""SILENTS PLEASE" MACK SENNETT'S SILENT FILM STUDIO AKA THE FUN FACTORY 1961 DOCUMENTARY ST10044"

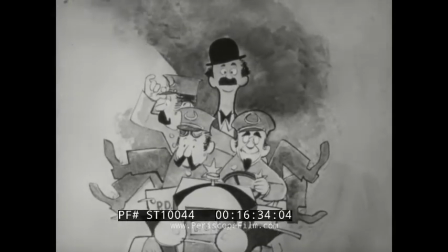16:31 Many of the great comedy stars, Chaplin, Langdon, Swanson, Arbuckle, Carol Lombard,
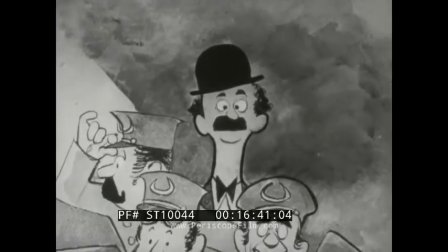16:38 even Bing Crosby, started in Sennett's Fun Factory and went on to spectacular careers on their own.
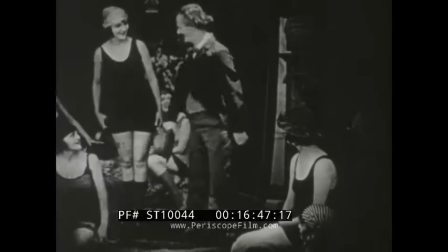16:46 But faithful, cross-eyed Ben Turpin stayed with Mack right through the 20s.
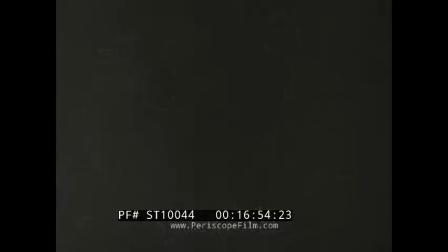16:51 Here's a sequence from The Daredevil in 1924. The director is showing Ben how to throttle the villain.
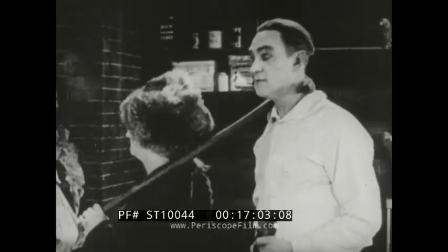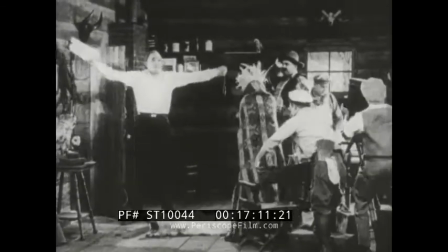17:08 He is to burst in and rescue the heroine, played, incidentally, by Madeline Hurlock, later the wife of playwright Robert Sherwood.
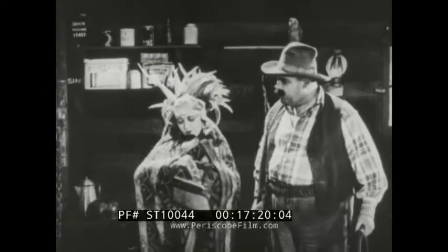17:17 Sennett uses Madeline here to make fun of the movie queens who exuded glamour in the most unlikely situations.
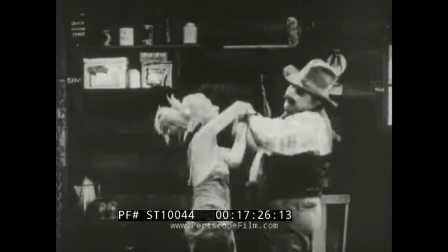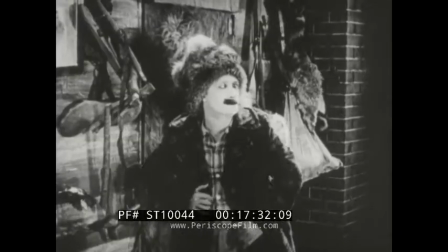17:30 Ben transfixes the villain with his crossed eyes. He originally crossed his eyes as a bit of business,
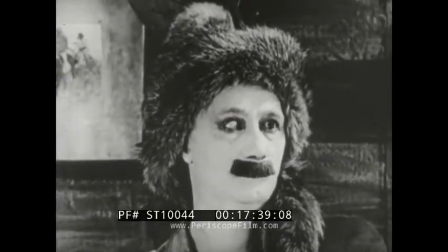17:36 but somehow they got crossed so permanently that an insurance company wrote a $1 million policy against their uncrossing.
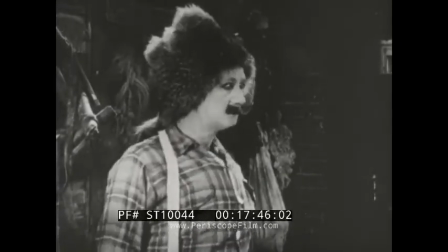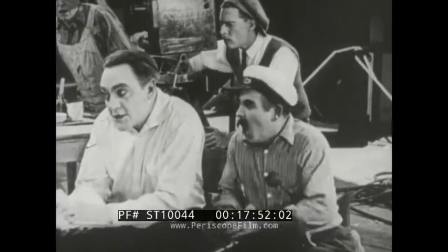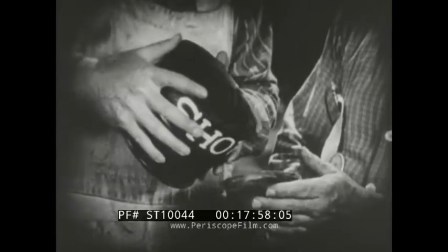17:56 In our present editing, we've added sound effects to these scenes, but remember that Sennett, with no sound,
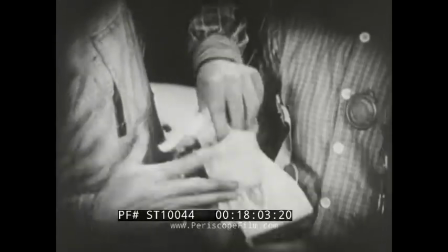18:02 had to use elaborate pantomime to build up gags like the one coming now
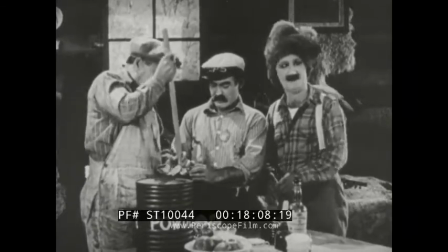18:07 so that audiences of the silence felt they'd heard it as well as seen it.
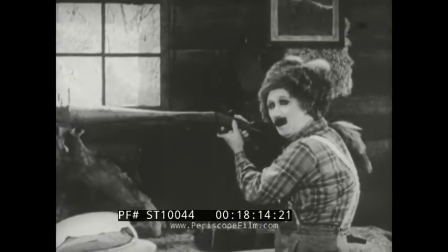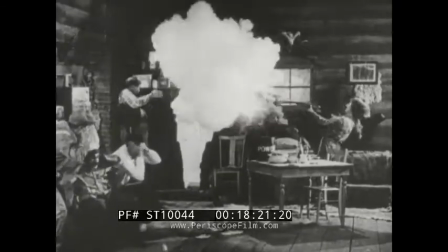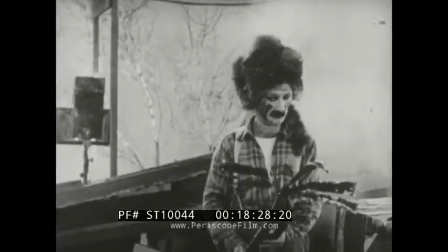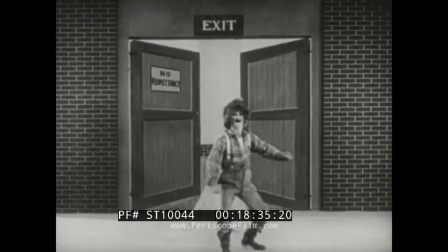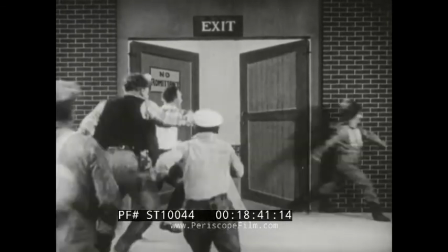18:40 Neat piece of business. So watch Sennett use it again with variations.
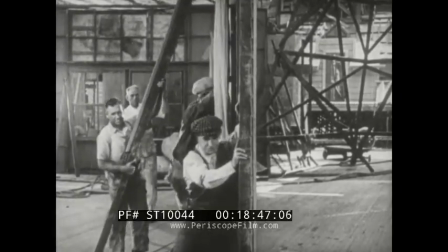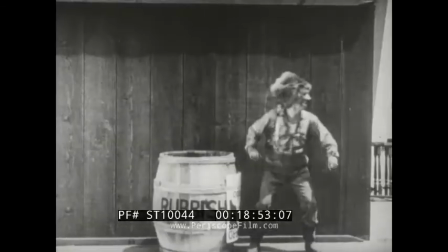18:51 Now into the inevitable Sennett chase with such Fun Factory trademarks as
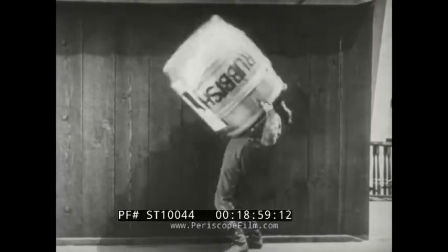18:57 cars speeded up by slowing down the camera and trolleys backing up by reversing the camera.
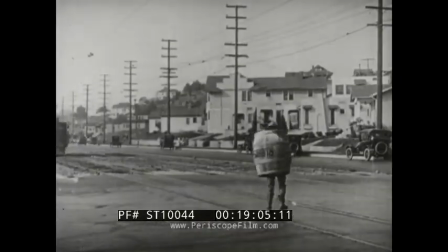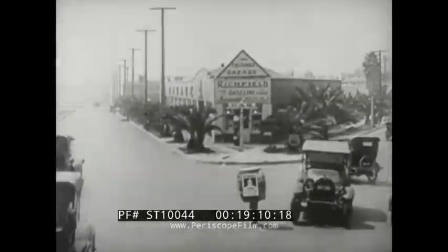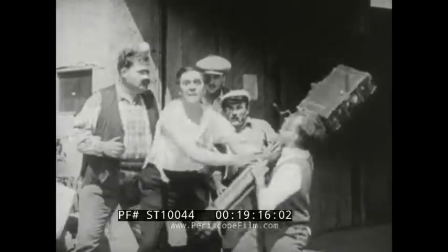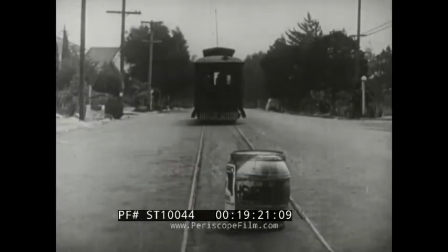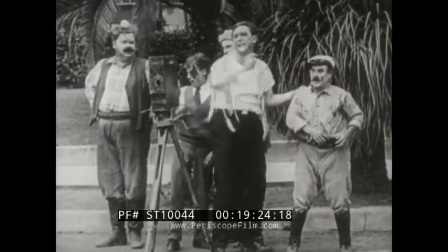19:25 Make him do something.
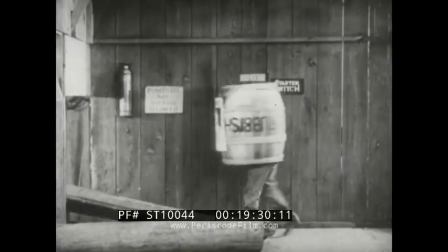19:29 Humor in slapstick comedy was often built around outrage and sadism.
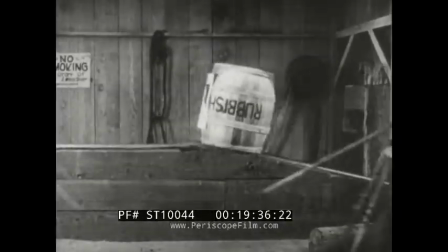19:34 But since it was so divorced from reality and nobody ever got hurt, this grand guignol quality never proved offensive.
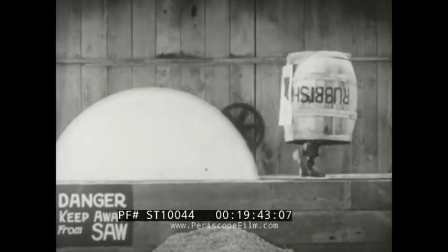19:42 After sound came in, this brand of humor was to disappear,
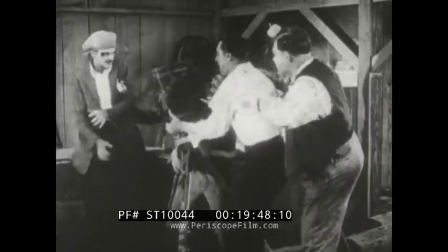19:46 only to be reincarnated more savage and ferocious than ever in cartoon films.
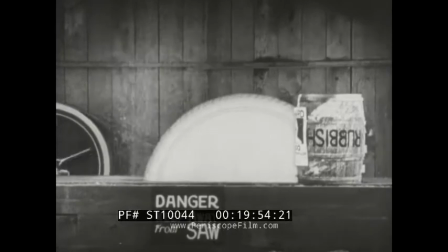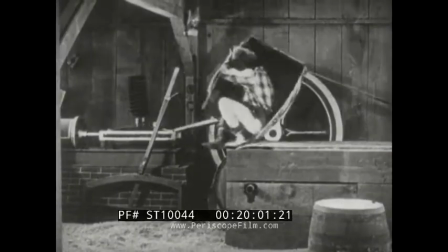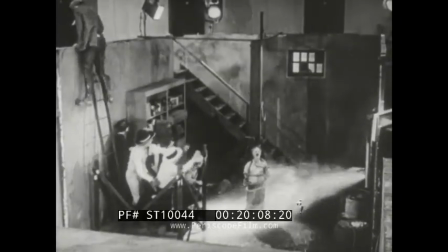20:06 Daredevil, Sennett is lampooning his own methods of covering actual outside events and exploiting them in his scripts.
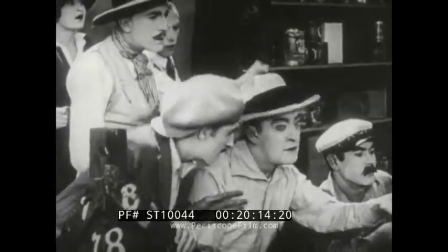20:15 It's a fire, boss.